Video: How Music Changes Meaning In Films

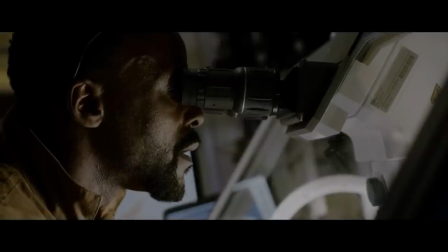(8:34) Did it just move?
Life seems to be a little guilty of this, but there are many examples.
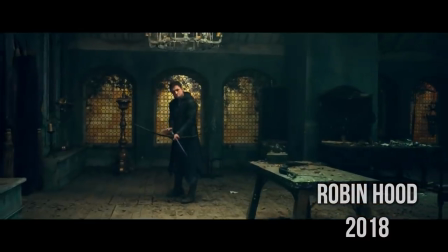I think what it comes down to is just like performance, or writing, or direction, or really anything, music and its use can be hackneyed without the technique being flawed. And yes, I've done it again. I'm talking about RAN.
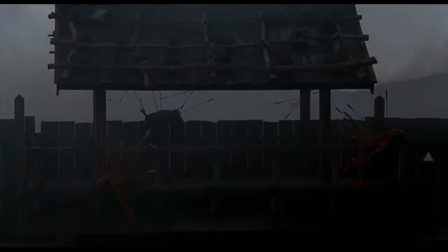(9:05)
In Ran, we see a tried and true technique done right, musical juxtaposition.
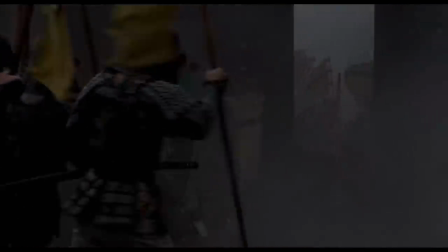(9:11)
Yes, it's sad, but you might expect the music in a battle scene to be more kinetic, even if it is sombre.
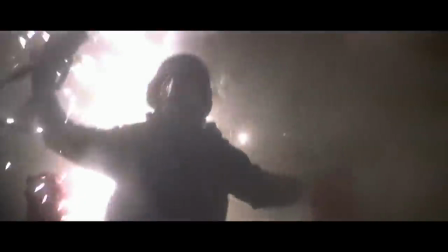(9:17)
In Face Slash Off, we get the Fisher Price version. My point is, the use is the same, but in Face Off, it's all style over substance. It comes down to sincerity and intention, and you can't fake those.
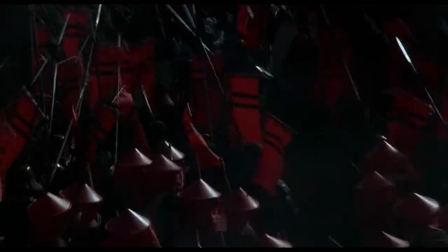(9:36)
I think there is far clearer meaning behind Toru Takamitsu's music and the way Akira Kurosawa has used it in Ran than there is in Face Off.
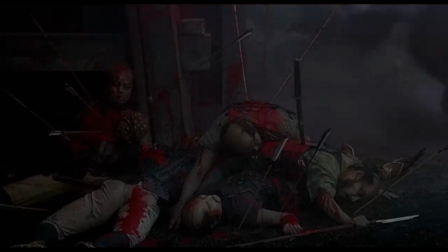(9:45)
There's no formula of course, but I'd argue that this is the key.
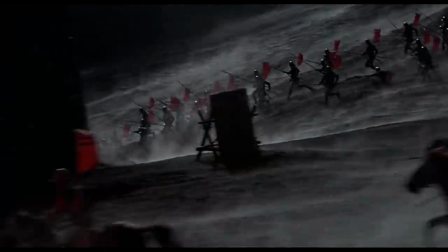(9:49)
The music in Ran informs the atmosphere, but atmosphere would exist too even if the music was absent.
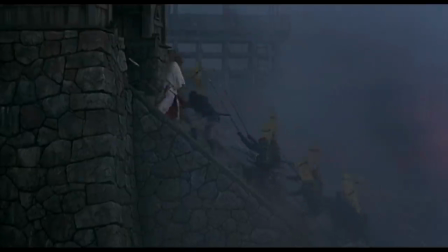(9:56)
It informs meaning, but not cheaply. It isn't used as a fix for a problem with the scene. Like any other component of film, music can drive atmosphere and change meaning, but also like any other component, if it's relied upon too heavily, its effect diminishes. It's like having graphic imagery multiple times in a film. The first time, it might hit us emotionally. The second time, it might hit us again. By the eighth time, who cares?
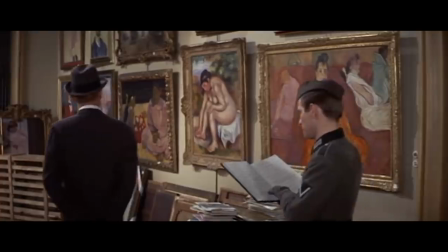(10:31)
Like an actor's performance, or shooting in a specific way,
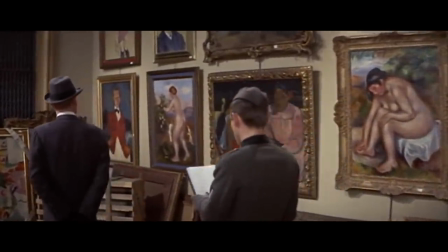(10:34)
music can change as little or as much in terms of meaning and atmosphere as the filmmaker wants.
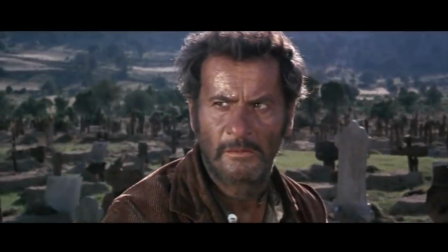(10:41)
It's very emotionally powerful, and unlike performance or shooting, it can be changed at any time in the edit, and that's why it's so often used as a crutch.
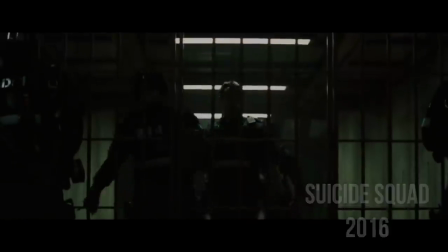(10:50)
That's why films cannibalised by their own studios often rely on it to the point where you wonder if anyone involved ever saw a movie before.
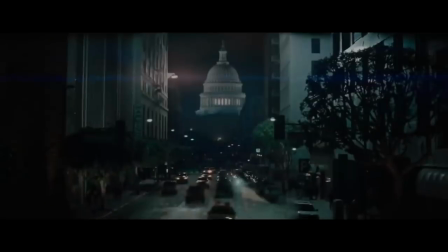(10:59)
Planning and nuance takes time and thought, and why bother when you can jam in five pop songs in ten minutes? But there you go. Anyway, this was a real pleasure to make, because I got to play with my dollies. Thanks for watching.